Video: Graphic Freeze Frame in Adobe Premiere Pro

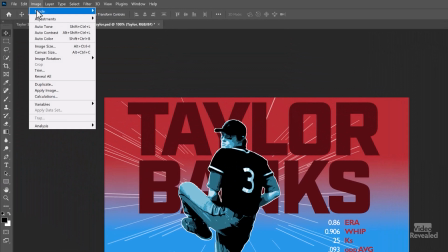Although once I did isolate him out of the background, I went to Image, Adjustment, and Posterize.
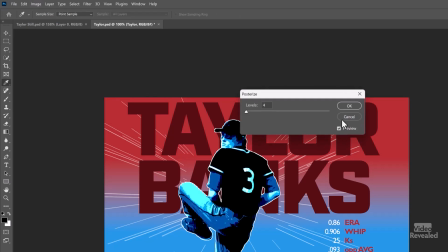And what Posterize does is it reduces the amount of colors and gives it that gritty kind of look. This is a destructive effect, so you can't undo this. So I like this.
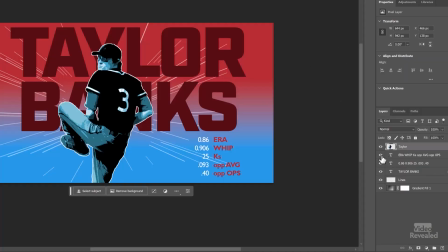I think this looks good. And then I added, again, the graphics there,
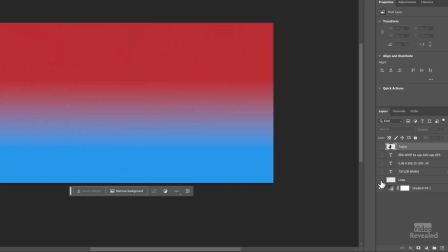his name, and these were some lines that I brought in from Motion Array to create this whole thing.
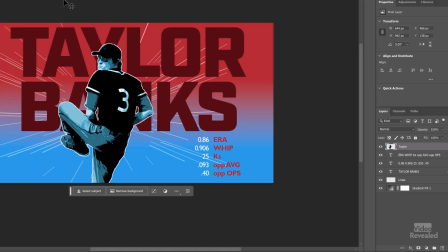So I'm not going to animate this part,
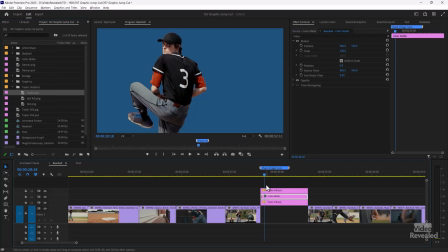but what I could do is instead of having all of these graphics, I could just
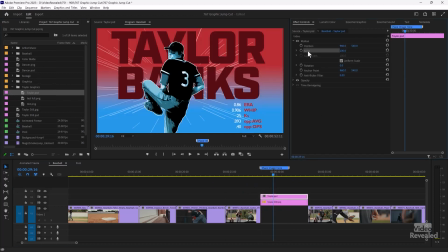bring in that graphic and again go to scale, go to the beginning and paste it.
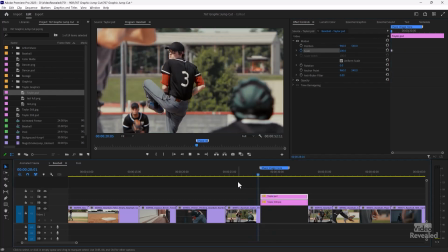So now we've got that kind of graphic.
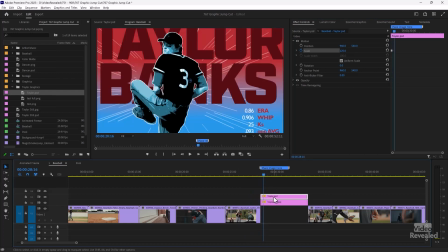Now, I am scaling this, oops, a little bit beyond what I should be. Maybe I'll take that down. So I didn't design the frame this correctly. So it's 104.
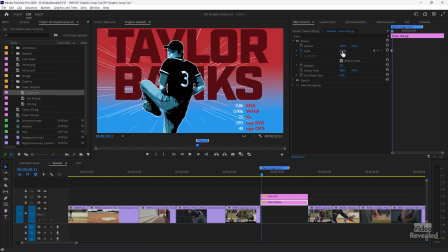So this should be 104.
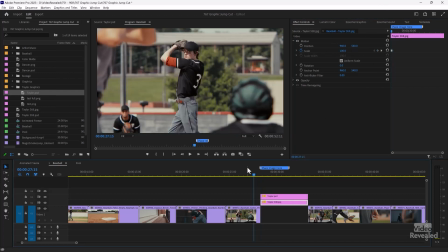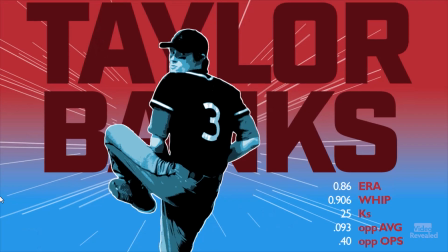And it holds. And it pops down.
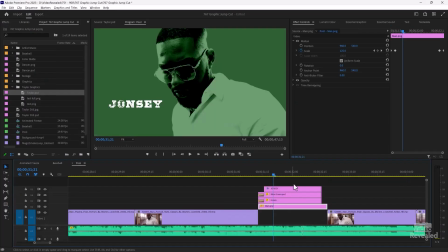Okay, so I in the pool ones, I did a scale back down.
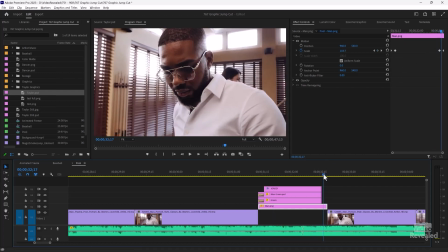So I went back from 125 to 0. Now, you don't have to have still images in here. When you do that freeze frame graphic, why not throw an animation in there? So let me show you that example.
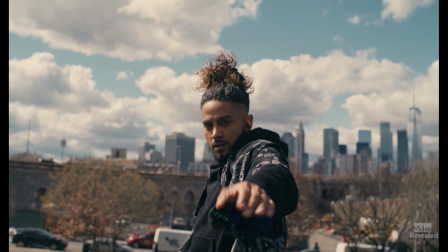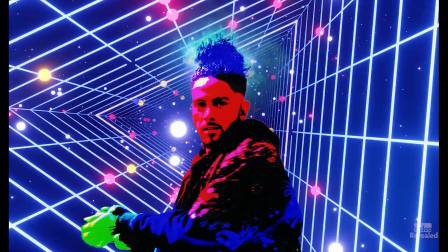Be gangster trying to play hard.
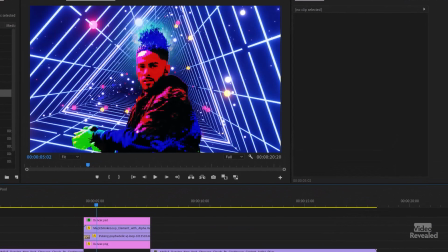Okay, let's pick this apart. So first of all, we've got the dancer on his own layer.
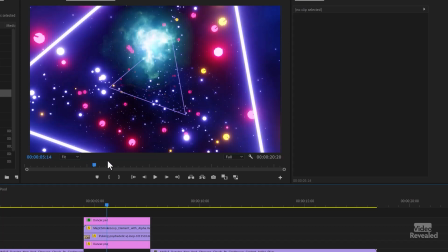I have some of this Motion Array smoke going on behind his hair, and then I've got
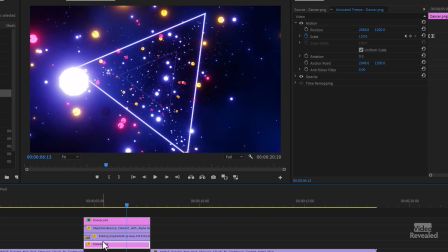a Motion Array background graphic, and then again we've got the dancer down here so that it will do the fade.
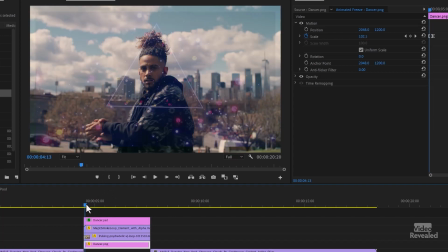See, if you don't have the original graphic below, then it's just going to go to black, and it's not as interesting. So you're zooming in to do that.
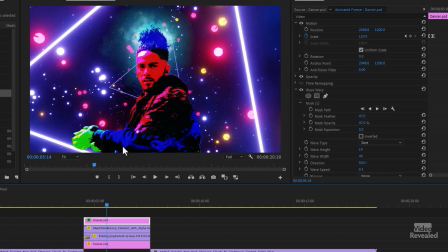Now, he has got an extra effect on him.
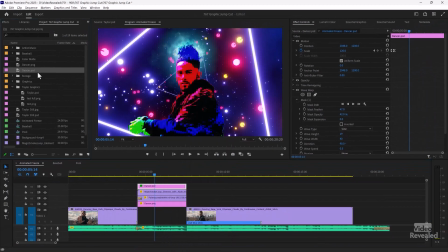So let's look at, we'll find that in my project and open that up in Photoshop. And there's a new feature in Photoshop for gradients. And if you've worked in gradients in previous versions of Photoshop, they're pretty restrictive. But there's a new live gradient inside Premiere Pro that makes this effect fantastic. This is all live. So instead of the posterize effect that I did earlier where it was done, this one you can tweak.
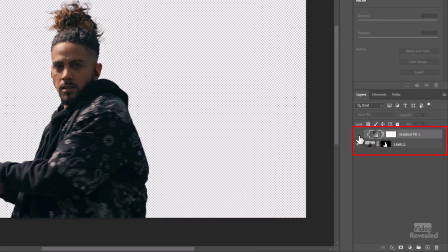So let's break this apart. I've got two things happening. I've got the original still frame of him. And above that, I have a gradient fill and I have it set to hard mix.
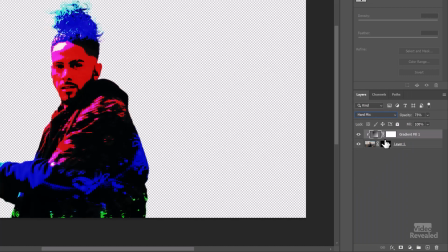And that gives us this grungy kind of look. And I also have a clipping mask between these two.
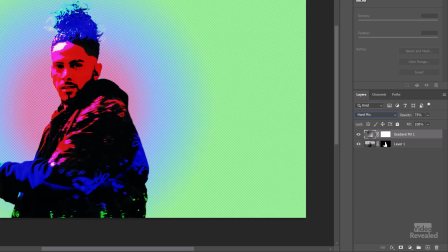So if you don't clip this, then the gradient falls outside.
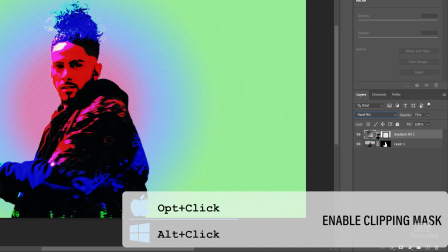But if you hold Alt on Windows, Option on the Mac and click, now the gradient only falls in there.
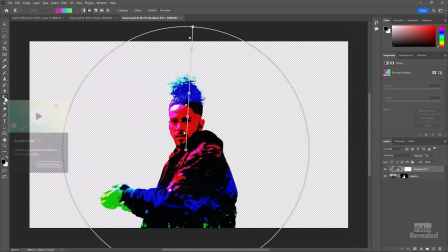Watch this though, this is the really cool thing. I'll grab my gradient tool over here and now I have this live gradient. So if I move this around, I can change how this looks. It's just a way for me to highlight his face,
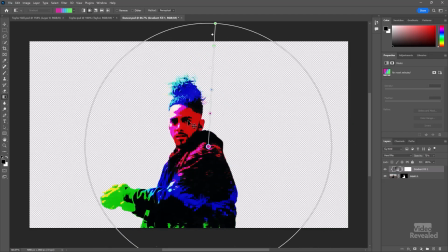because sometimes the gradient would obscure his face and I want his eyes and features to be prominent.